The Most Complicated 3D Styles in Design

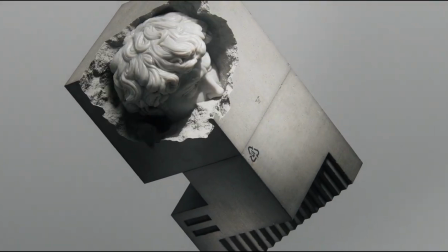254s
The balance between the natural and digital realms in Brasini's art provokes reflection on the past,
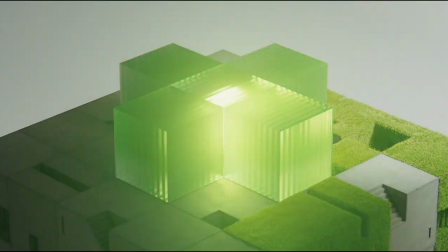259s
present, and future, and the potential paths for their harmonious integration.
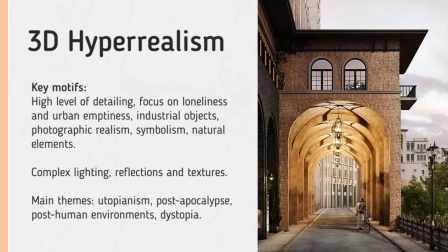269s
Hyperrealism in 3D is a highly professional style that demands a vast range of skills and knowledge. Contemporary hyperrealism, much like its early American two-dimensional painting counterpart, tends toward utopianism. Lifeless streets, garbage bins, and other objects of the industrial world in the past evoke the same sense of desolation as endless wires,
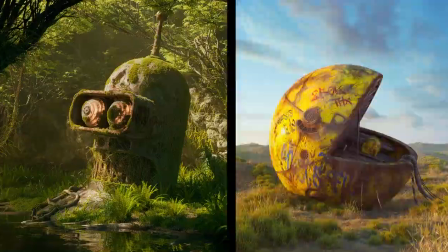289s
computers, and machines do in the present. Modern 3D hyperrealism often references early 2000s Japanese cyberpunk.
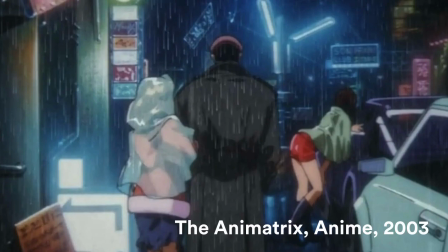297s
It focuses on unpleasant details and exposes the poverty of consumer civilization.
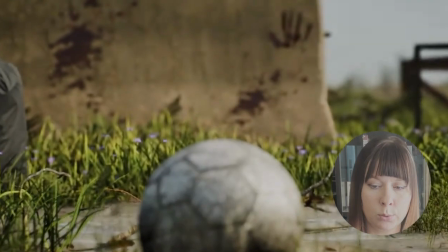303s
However, it also emanates the same nauseating energy as the stream of thought that once gave rise to Ashken's school.
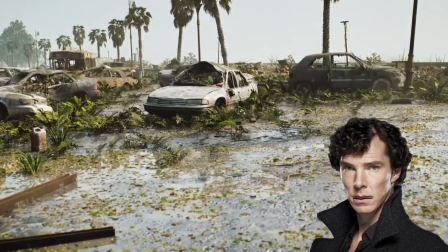310s
This style serves as a form of social commentary, no longer on the age of consumption, but on the post-Anthropocene era.
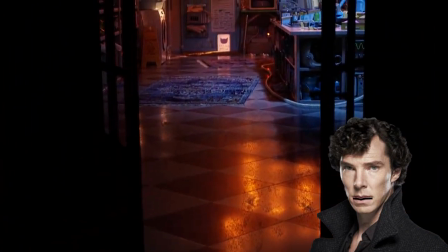317s
Contemporary 3D hyperrealist Cornelius Demrick, alongside American hyperrealists like Edward Hopper and Richard Estes,
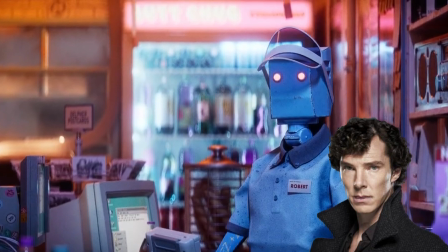325s
has created unique works which, despite the differences in medium 3D versus painting, share several similarities as well as distinct differences.
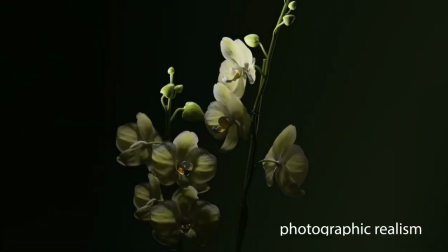334s
Similarities. Photographic realism.
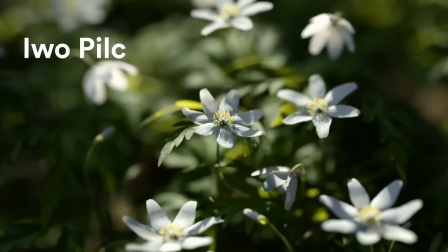336s
Both approaches aim to produce visuals that resemble photographs, capturing every minute detail with extraordinary accuracy.
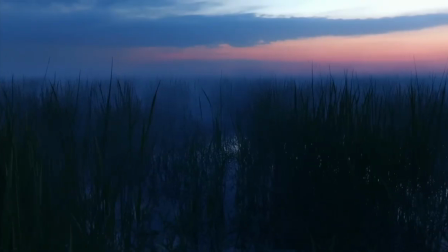343s
Richard Estes and other hyperrealists use technique to depict every environmental detail, a perspective inaccessible to the naked eye.
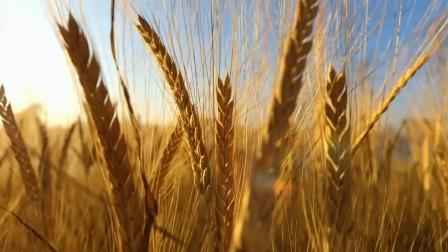351s
Similarly, 3D hyperrealist works depict hyper-detailed scenes with carefully crafted lighting and textures.
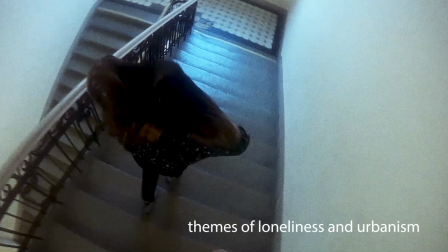358s
Themes of loneliness and urbanism.
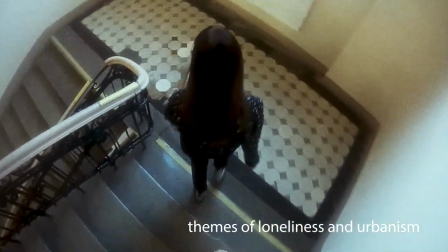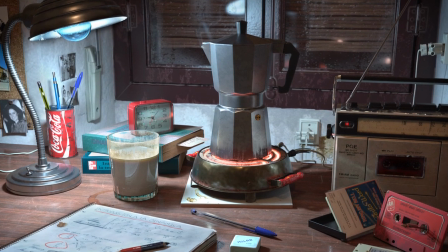368s
Many scenes are devoid of people, emphasizing a sense of isolation.
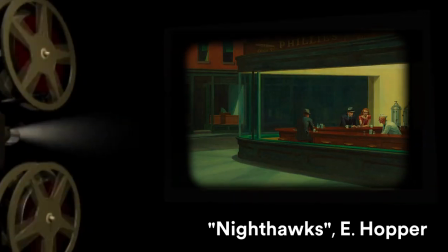373s
Edward Hopper's works, such as Nighthawks, portray solitude in urban settings,
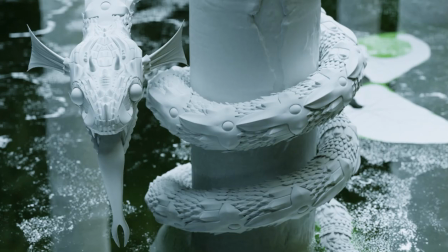377s
while modern 3D hyperrealists explore the same emotion through technological, industrial, or natural spaces, as seen in the works of Ivo Pilz.
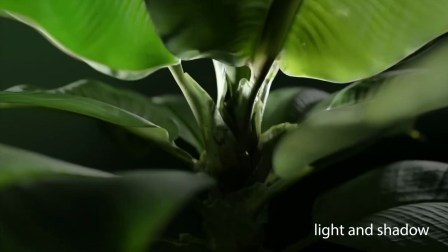390s
Light and shadow. Both styles place a strong emphasis on lighting to highlight spatial depth and create a specific atmosphere.
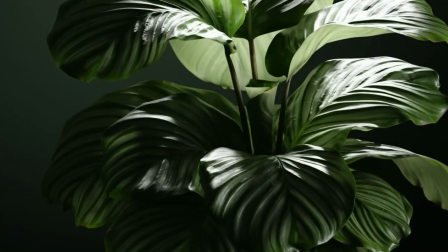397s
In 3D, this is achieved through complex shader and node setups that determine how a material reflects,
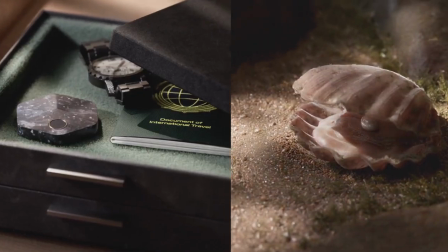403s
transmits, and scatters light depending on the viewing angle. Differences. Technology.
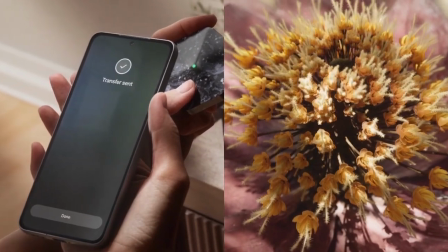410s
3D software has opened entirely new horizons for hyperrealist artists,
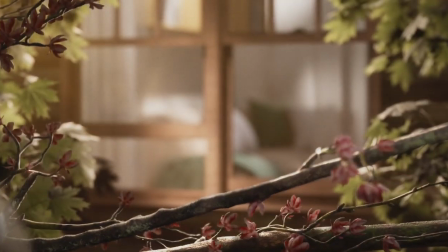414s
enabling the creation of scenes with alternative physics and visual effects impossible to reproduce by hand, such as intricate reflections and interactive lighting.
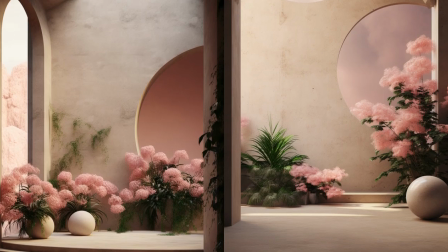423s
Themes and technologies. American hyperrealists focused on everyday life, depicting diners, shop windows, and urban streets.
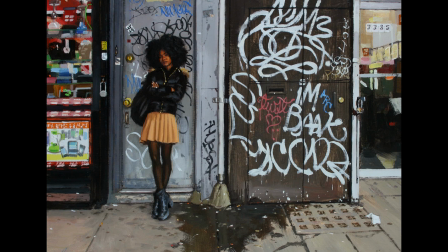430s
In contrast, 3D hyperrealists often operate within futuristic or industrial genres,
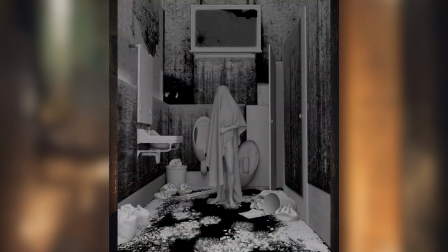436s
portraying post-apocalyptic or high-tech scenes steeped in cyberpunk and dystopian aesthetics.
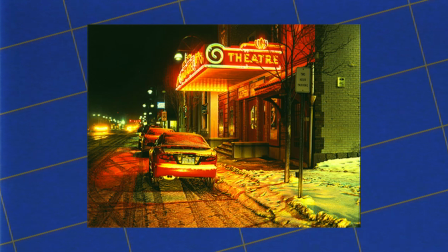446s
Symbolism and detail. Traditional hyperrealists emphasize reflections and material culture, e.g., neon signs, glass facades,
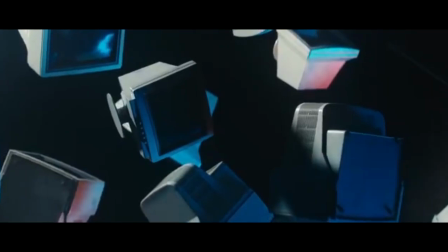454s
while artists like Demrick focus on digital aesthetics, capturing the atmosphere of a post-human reality.
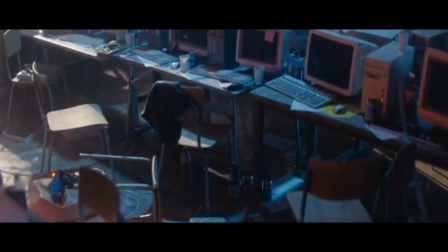460s
He gathers props like posters and books from real life to place into his scenes, and the use of film grain adds a layer of photographic authenticity.